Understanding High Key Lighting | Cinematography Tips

Hi, my name is Rubidium. Today we are looking at high key lighting, what it is, how to achieve it, and why you would want to use it. Now, I'm a big fan of genre filmmaking and neon noir, where one side of the actor's face is totally lit and the other one falls off into absolute darkness. That is high ratio, extreme camera lighting, but I understand that it's not for every project and it's not for every type of video. High key is a style of lighting where one side of the actor's face is almost the same, not quite, but almost the same, within about a stop or two of the other side of the actor's face, so that the talent really stands out from the background. They really pop, they really exist in this beautiful world where everything looks amazing.
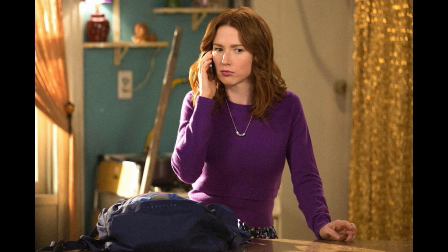52s
This is the kind of lighting you'll see in comedies like The Unbreakable Kimmy Schmidt, like Wedding Crashers, like Bridesmaids. Any lighthearted, funny tale of beautiful people doing interesting things, where we're existing in this world where everything's just as bright as it needs to be. I would personally define high key lighting as any time where your ratios are within a stop or a stop and a half at most. That means that the light side of the person's face is twice as bright as the dark side of the person's face. If they're even,
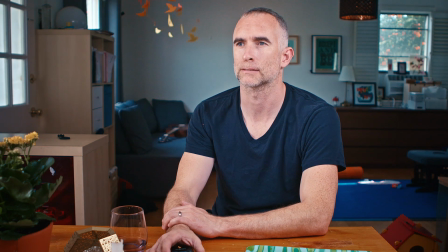86s
and we'll show this a little bit later, if the two sides of the face are equally lit, you don't get any dimension, you get a very flat image, and it looks a little bit odd. So keeping it within half a stop to one stop is usually where high key lighting for comedy sort of sits.
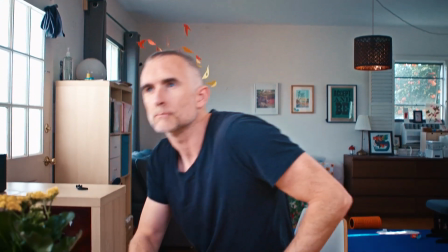100s
To give you a concrete example of this, I set out to light myself in a house with this exact lighting style.
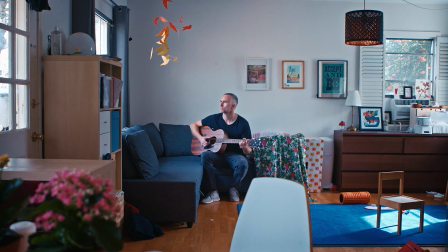107s
Here in the first pass, you see the available light.
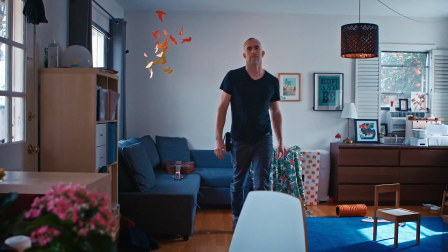110s
You know, this was a pretty well lit room, or two rooms, with light coming from both sides.
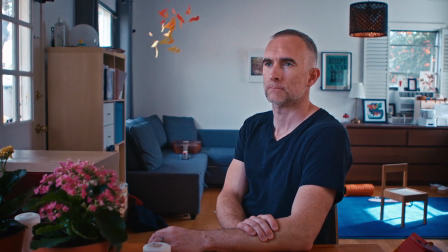118s
It's not particularly high key, even though I'm right next to a window and there's a window behind me.
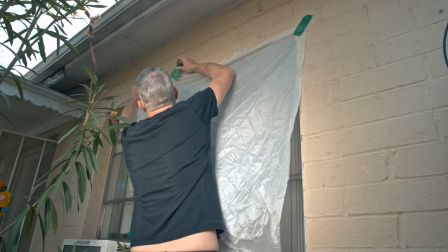123s
To get that light coming in the window, what I did was put a quarter grid silk over the window.
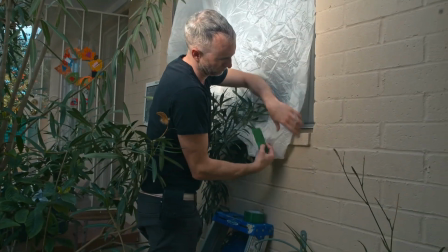131s
I used gaffer's tape.
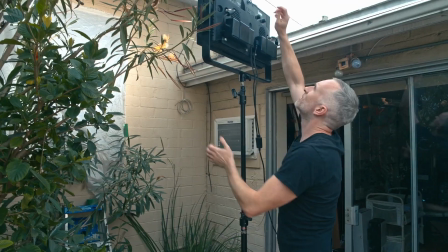133s
Then I put a Lupa Super Panel 60, which is around as bright as a Sky Panel S60, outside the window pushing in.
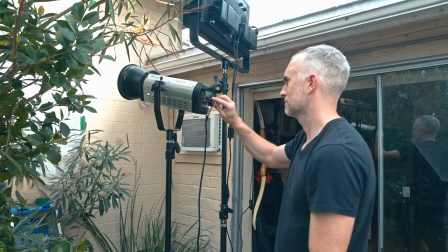141s
That still didn't give me the level that I wanted, so I added a second light. This is a generator to really pump up the level.
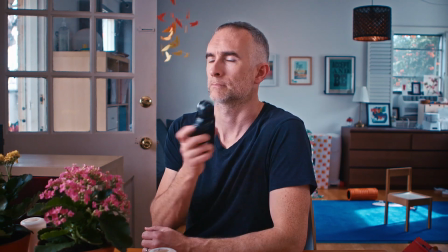148s
This gave me a nice, smooth, even light on the high side of my face, meaning the side that was going to be the brightest side.
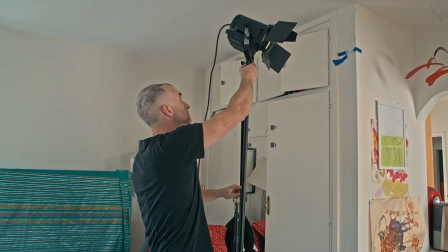155s
I then added a Fresnel, a Lupo 650 LED, on a stand behind me out of shot,
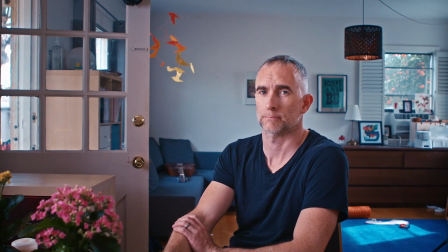160s
so that it would give me that nice edge light, that halo behind me, which is so typical of these type of films. Because I now have much more light coming in the window than I have ambient light in the room,
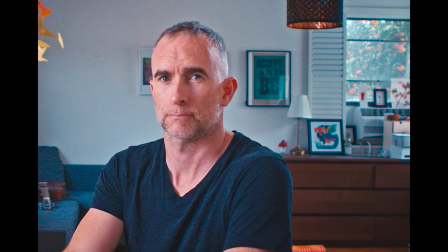173s
that meant that the dark side of my face fell off into maybe around 2 stops below key.
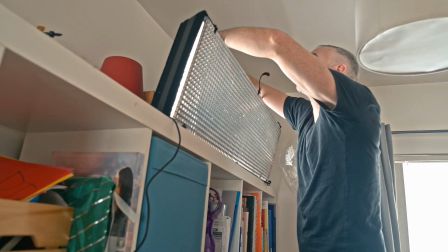180s
What I did then was bring in a Lightmac 2L, which is a long Kino style light. I tried it above camera, behind the camera, but it didn't have enough output to compete with all the light coming in the window.
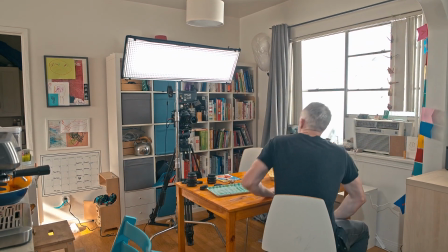192s
So I then moved it in front of camera, but right above. Now this is something that I think a lot of people get wrong about high key lighting. What they do is place the fill light off to the opposite side, on the fill side of the subject, which is natural. The problem with this is it flattens everything out. By placing the fill light behind camera, you don't get a second set of competing shadows.
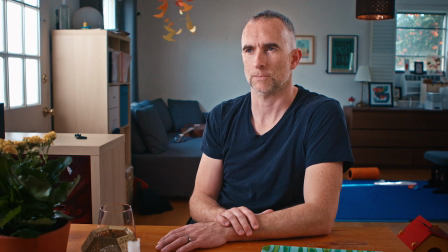216s
It fills in the shadows that are created from the key light.
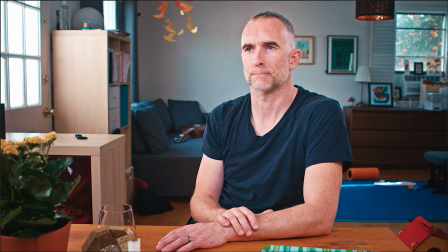218s
Now this gave us what I thought was a really good image, but the room behind me was too dark and the background was too dark.
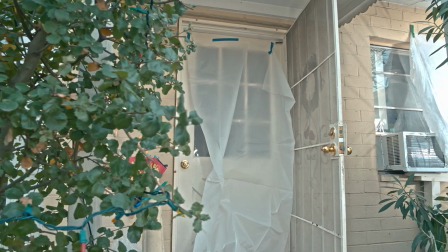226s
So on the glass windows of the door, I added another quarter grid silk, this time with painter's tape because I didn't want to pull off the paint.
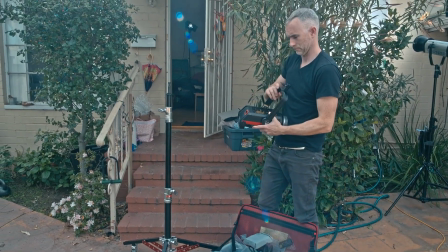234s
And I added a Aperture 300D Mark II, filled in the ambient of the room and stopped the background being too dark.
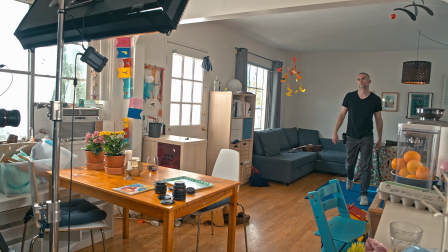241s
It's important to remember that high key lighting isn't just the ratio between the key and fill side of the subject's face.
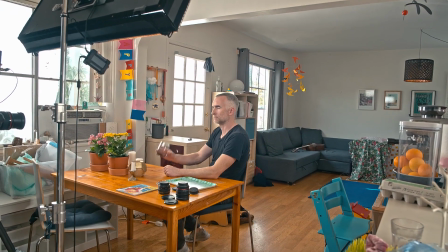248s
It's also the ratio between the subject and the background. You can't have a really brightly lit subject in a really dark background, or your image is going to look incredibly lit, meaning it's going to look like it was lit by film lights and not by the natural ambience of the scene.
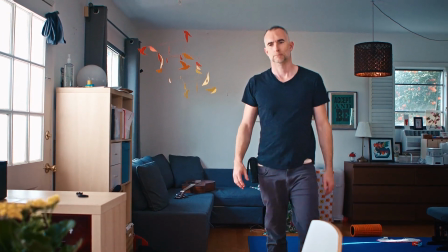264s
The added advantage of this Aperture 300D Mark II coming through the door is it lit me as I walked from the couch to the table.
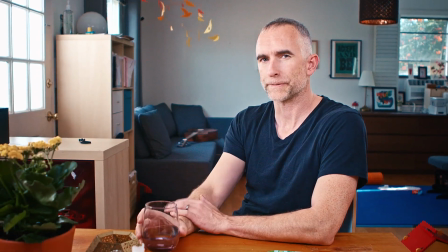273s
Another big hurdle of high key lighting is that only the places where the actors sit or stand are lit, and so they'll walk through areas of darkness to get between those places. Ideally, you want to get as much light as you can in there at the right ratio, so that the actors, as they move through the scene, are lit as well as when they're sitting where you want them to sit on their mark. You may also notice that there is a lot of color
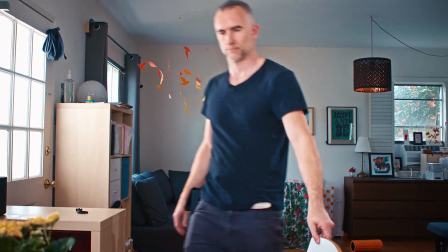298s
in this scene. The flowers on the table, the blue rug, the paintings in the background.
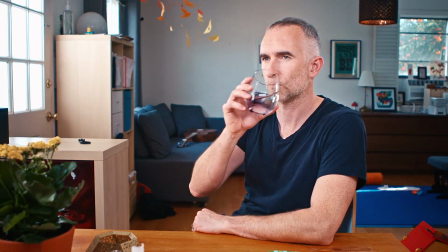304s
That's another necessary element of high key lighting, is that there is enough color and life in the scene to really sell the tone you're going for. If this whole scene was black and white, it wouldn't work nearly as well. That is our look at the elements of high key lighting and how to achieve them.
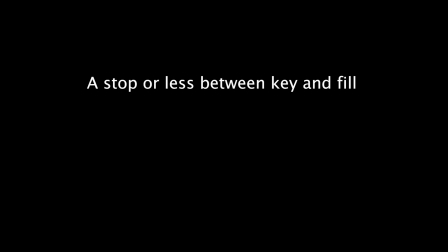323s
To run down the basics, it is a stop or less between your fill side and your key side, and a stop and a half or less between your subject and its background. The best way to do this is by fill behind camera rather than the opposite side.
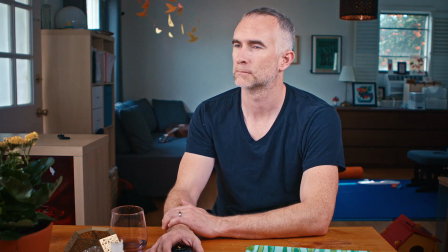340s
You can see here when we filled from the opposite side, you get a very flat image that doesn't really have any dimension to it. I hope this was helpful for people out there. I encourage you to experiment for yourself. Thank you very much for watching. I will see you next time.